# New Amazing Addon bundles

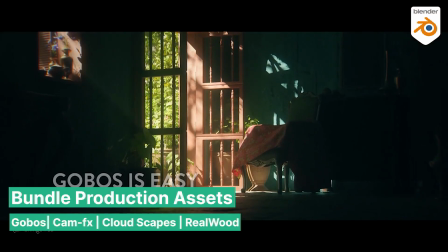(8:20)
Gobos are an excellent way to add depth and contrast to your render, making it feel as though it extends beyond the boundaries of your image.
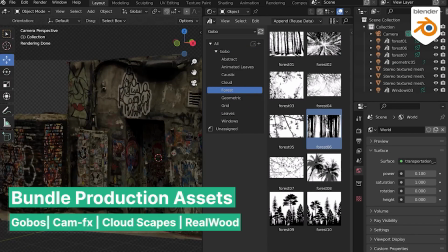(8:28)
A shadow of tree leaves waving as the camera passes by signals to the viewer's brain that there's more happening beyond what's visible in the scene,
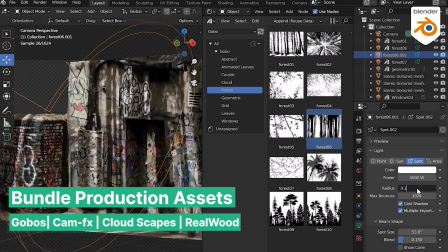(8:35)
adding a sense of life outside the image's frame. This gives viewers more time to appreciate your work and engage with it on a deeper level.
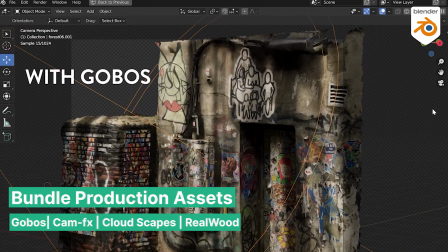(8:42)
That's not all.
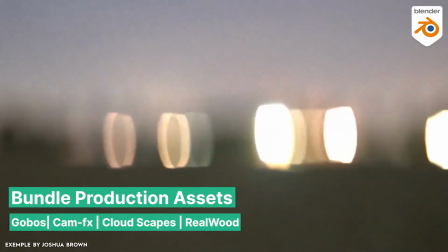(8:44)
CamFX is another great add-on for adding subtle details that enhance realism, convincing the viewer's brain that what it sees is real, and not just CGI.
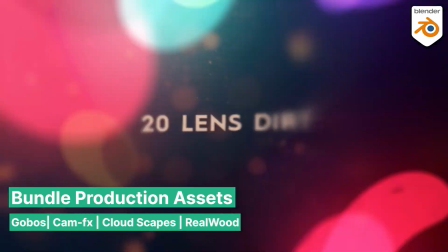(8:53)
CamFX includes realistic bokeh effects, lens dirt, and much more to give your render its best chance at looking authentic.
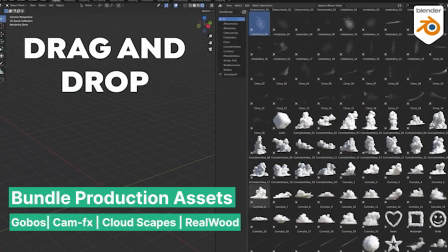(9:00)
As a final touch, the bundle includes Cloudscapes, a collection of hyper-realistic VDB clouds that you can fly your camera through,
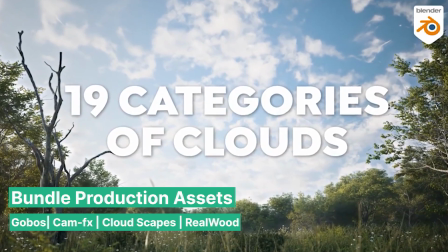(9:06)
and Real Wood Textures, the most lifelike collection of wood textures available.
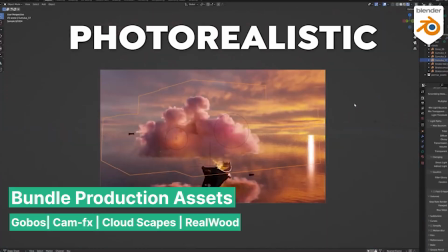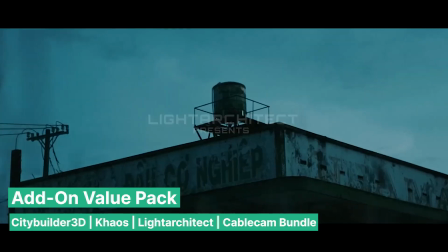(9:15)
Movies would be boring without a bit of chaos, and this bundle has plenty of it.
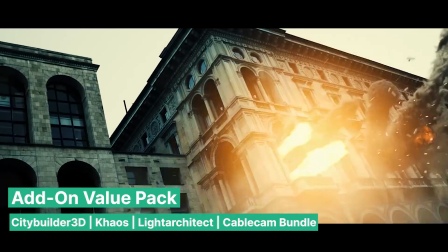(9:20)
Starting with the ultimate explosion add-on, Chaos for Blender, creating powerful explosions becomes effortless.
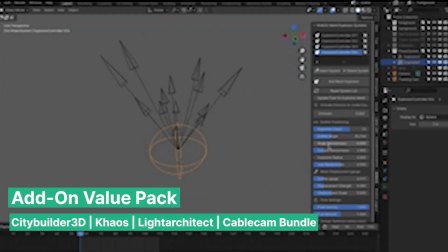(9:25)
You can use the pre-made presets to speed up the process, and the add-on will set up everything for you, including extra particles for debris and more.
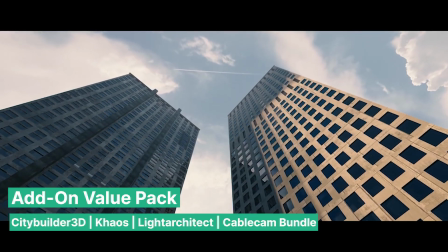(9:34)
The bundle also includes City Builder, a collection of 40-plus buildings that work perfectly for post-apocalyptic scenes.
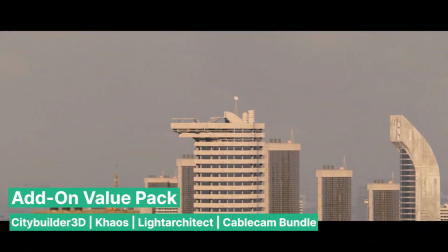(9:41)
What can ruin renders like these is poor camera movement.
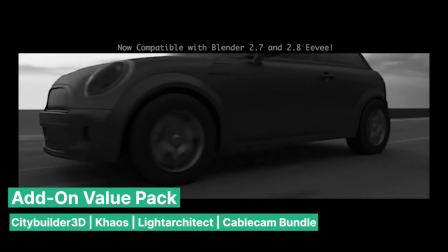(9:45)
So this bundle includes Cablecam, an add-on for creating Hollywood-style camera movements, along with Light Architect, a fantastic add-on to enhance your lighting.
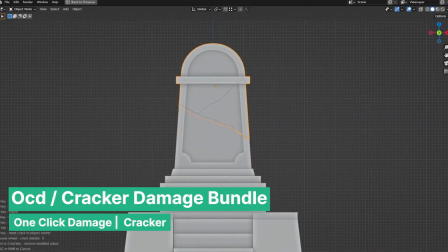(9:53)
Renders look better when they reflect the real world, with things falling apart, destruction, and all that comes with it.
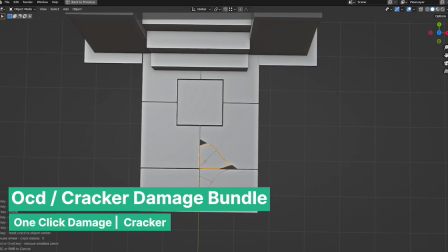(10:00)
That's exactly what the Cracker Damage bundle brings. It includes two incredible add-ons for creating realistic damage.
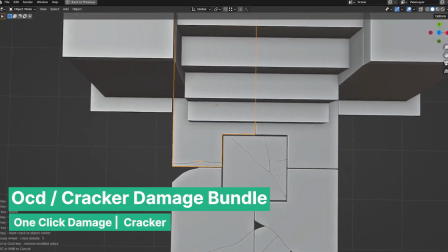(10:08)
The Cracker add-on makes it easy to add cracks to any object with just a click, where you want the cracks to appear.
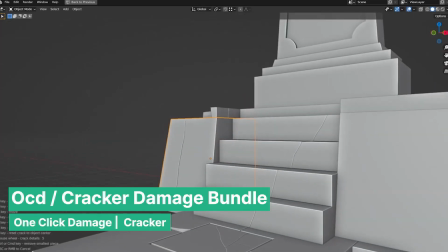(10:14)
It's also physics-based, so cracked pieces can scatter on top of each other without intersecting.
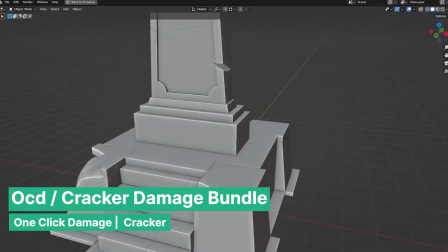(10:20)
The cracks are procedural, allowing you to move, rotate, and even remove broken pieces as needed.
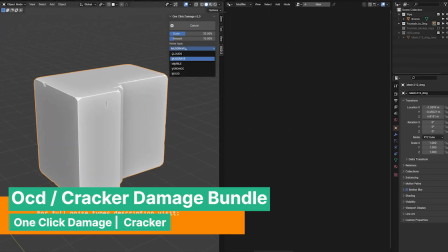(10:25)
Then there's the OCD add-on, perfect for adding overall damage to an object to give it a weathered look, showing the passing of time or simply making it look more realistic.
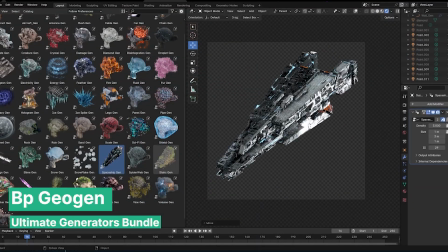(10:33)
This bundle wouldn't be complete without the ultimate generator collection, Geogen, which comes with over 50 drag-and-drop generators.
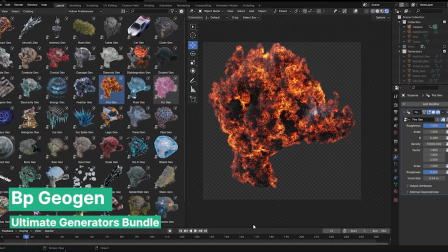(10:41)
These tools are designed to improve your workflow. Small additions that can have a big impact on the overall look and feel of your project.
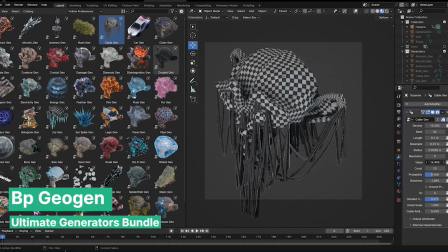(10:48)
They're crafted to produce stunning results without hours of setup and rendering. There are plenty of great geometry nodes tools out there, scattered across various sources, but this artist has created a bundle of 50 drag-and-drop generators that you can access all in one place.
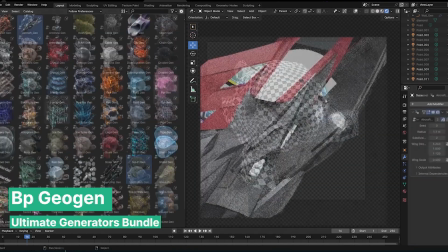(11:02)
The collection includes cables, fire, grass, a planet generator,
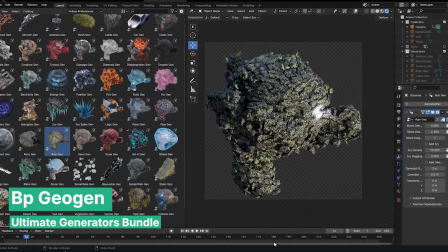(11:07)
vines, icicles, wires, ropes, trees, and much more.
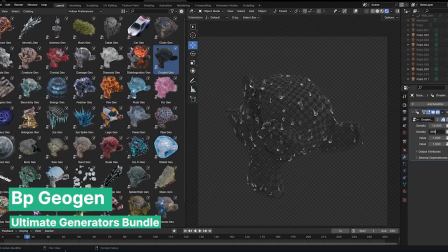(11:12)
And those were some amazing bundles for any artist wanting to bring AAA quality to their renders.
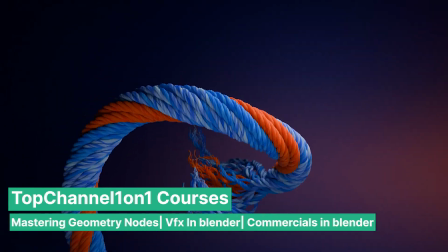(11:17)
While Blender is an awesome and fun tool to use, remember that you can turn it into a professional powerhouse by sharpening your skills to stay competitive.
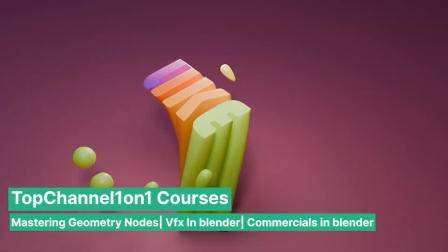(11:25)
Check out these courses to help you do just that, including the Blender Making Commercials course, which guides you through the process of creating a beverage commercial in Blender,
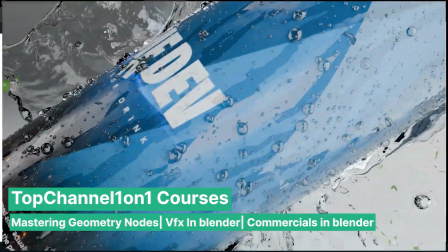(11:34)
and the Blender VFX course, which will help you create realistic explosions and VFX for your movies.